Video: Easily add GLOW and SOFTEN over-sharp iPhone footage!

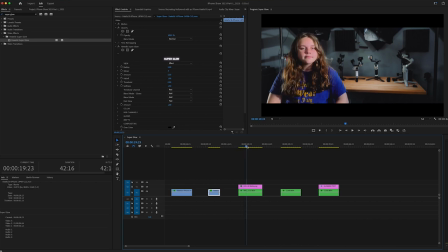Now, a more traditional use for this versus a stylized use would be taking this shot.
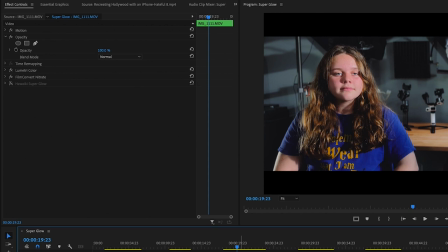I made this video recently. It's kind of a hard lighting look.
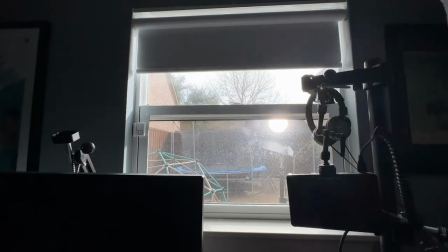I did diffuse the light just a little bit, but it's mainly supposed to be like a single source light coming through a window.
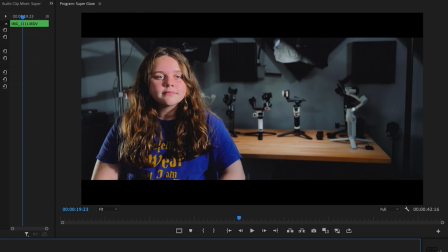And so it's a hard light source and you might want to soften it up. I did use a filter on this, but it was a very subtle filter.
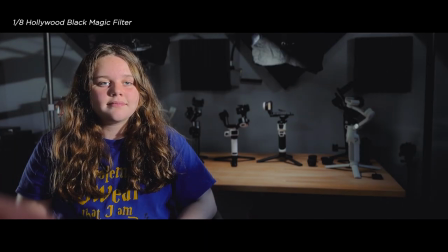And so I'm going to add a little more softness and glow to it. You could almost call this like a beauty glow or a beauty filter.
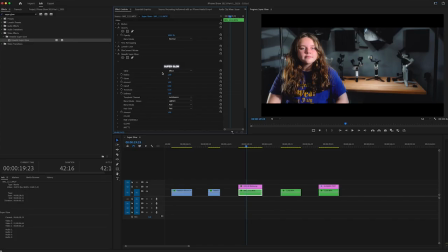So that's without it and that's with it. Very subtle, but it does really bring out a little more detail in her face, even though it's softening it.
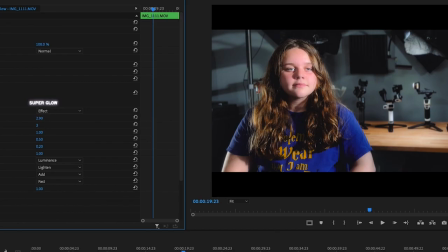And it also illuminates her face a little bit more. And then again, with this one, you can adjust the radius and you can almost make it look like there is fog in the room. So there's a lot of different ways to implement this. But I really like the ability to do this in post-production after you've already shot.
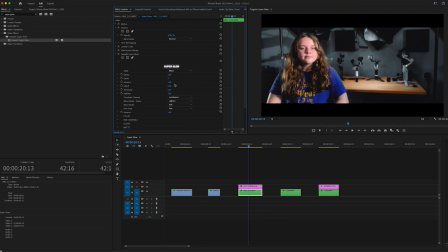You decide later in post, like, hey, this would look good if it was softer, or hey, this would look good if it had a little bit of a glow. And now here is a more traditional shot.
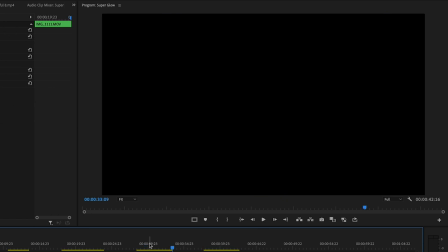It's obviously of me, an on-camera shot.
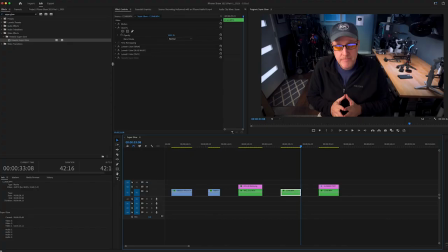Now here is just the shot that was color graded right out of the camera. And then here is a glow that I put on it to add a little bit of style to it. You especially see it over here in the window. Off and on.
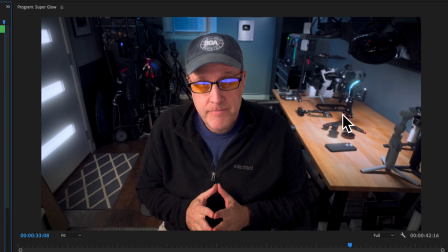You also catch it over here on the gimbals and the table, and then you catch on the logo of my hat too. Now I'm doing a general luminance glow here. I didn't go in and do a key like I did on the first shot, but let's say that I did not want to have it on my hat.
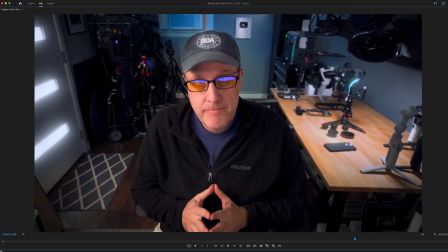Again, you can kind of see there. Let me go full screen. On, off.
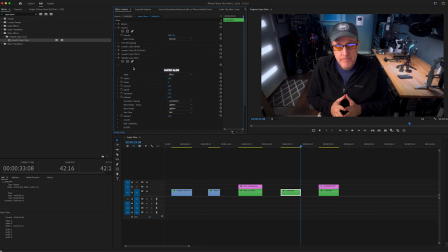So again, let's say I don't want it on my hat. All I would do here is do a mask.
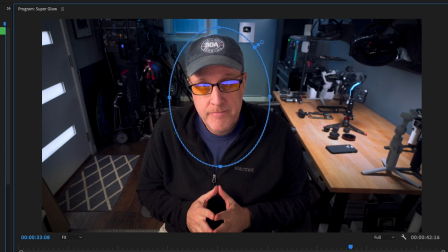And so I've got this mask now around my face, and I would invert it. And so now none of the glow is actually hitting me. It's only hitting the door and the table over here. And so that could be a cool look, depending on what you're trying to do.
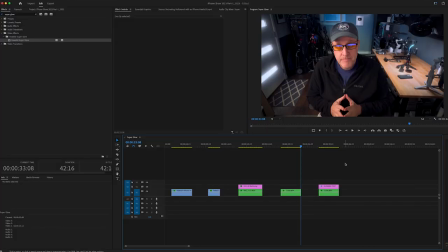For me, in narrative work,
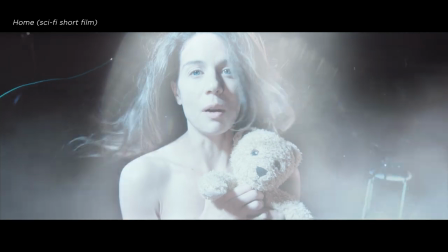glows are cool for sci-fi looks or for softening looks, stylized looks, but also for vintage looks.
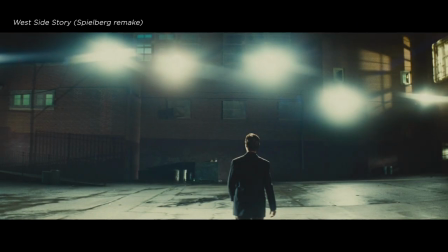Think of a period piece like the 1940s, 50s, 60s, whatever it may be. You add a glow to that to maybe give it a nostalgic feel.
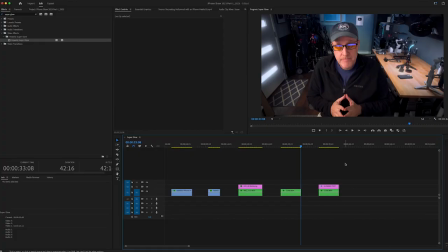You could also do it if there was a dream sequence or something in a movie.
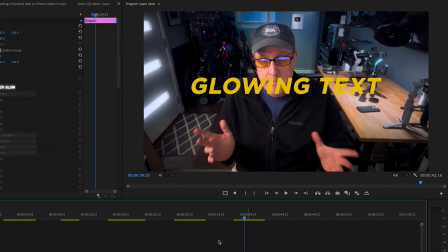And then one other use that I would do with this glow, it's a more practical use, and that is make text glow.
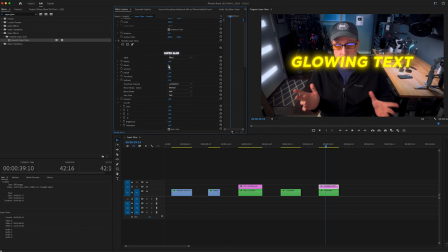And so you can drop this on text, and then you have a world of control, just like you do dropping it on objects or people or windows or whatever.
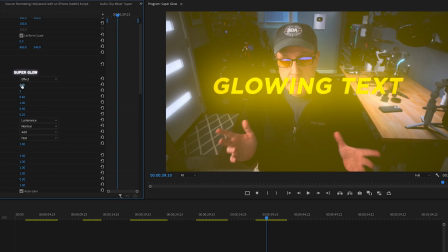You can obviously increase the glow to do crazy things. You can adjust the amount, the softness, et cetera, et cetera.
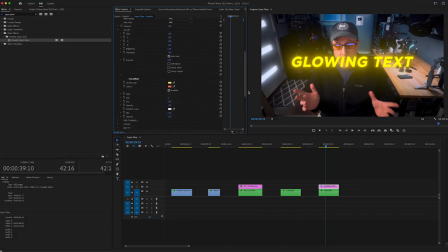It's really infinitely customizable. But one thing that I really like to do is you can control the color.
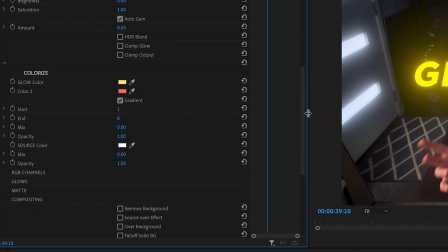And so it pulls the color from the source, which is obviously yellow. But let's say we wanted to make that a different color.
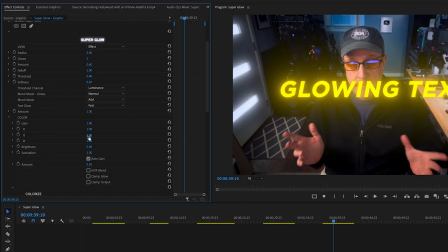Come up here to the color section. You got RGB. And so you can start adjusting. Now you got this cool orange glow behind the yellow text. Go the other way.
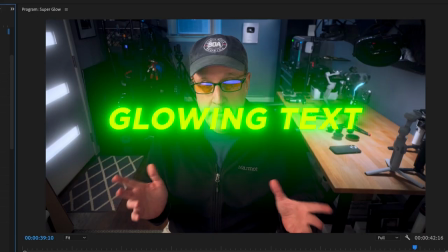You can go green. You have, again, infinite control over what you're doing here.
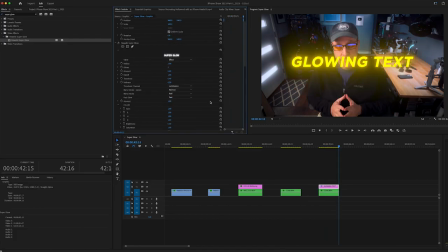And there's back to the default. And so it's a really versatile plugin that you can not only use for movies, especially shooting on an iPhone because of the way the iPhone over-sharpens images.
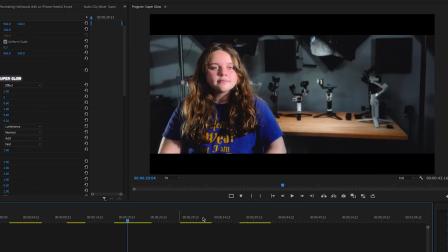You can do stylized looks. You can do beauty looks. You can do sci-fi looks, or even here I could have softened my skin.
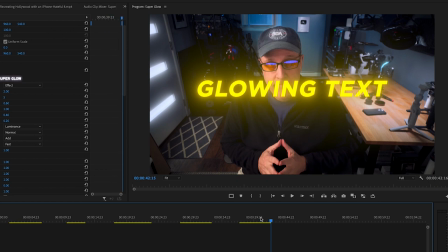And then you can also glow text or objects. It doesn't have to be text. This could be anything.
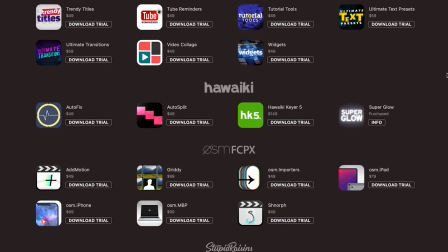You can put a glow around a logo, whatever you want to do. So you can get Hawaiki Super Glow from FxFactory, along with other great plugins from Crumple Pop, SugarFX, and more.
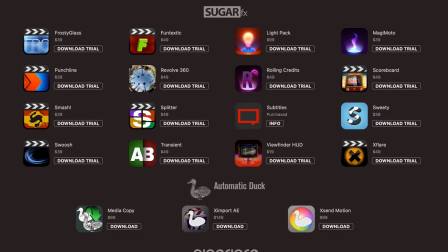I've used plugins from all these companies for years and really love them. And they have free trials available too, so you can try it before you buy it.
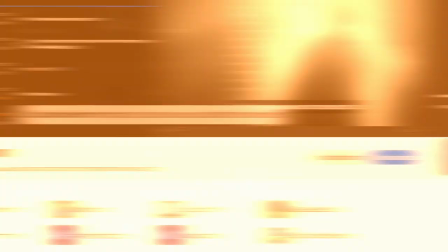FxFactory is the best place for all your plugins and templates for Final Cut Pro, Premiere Pro, After Effects, and more. Thank you, FxFactory, for sponsoring this video. So again, I usually try to capture the look I want in camera, but it's great to have the option to do it in post-production too.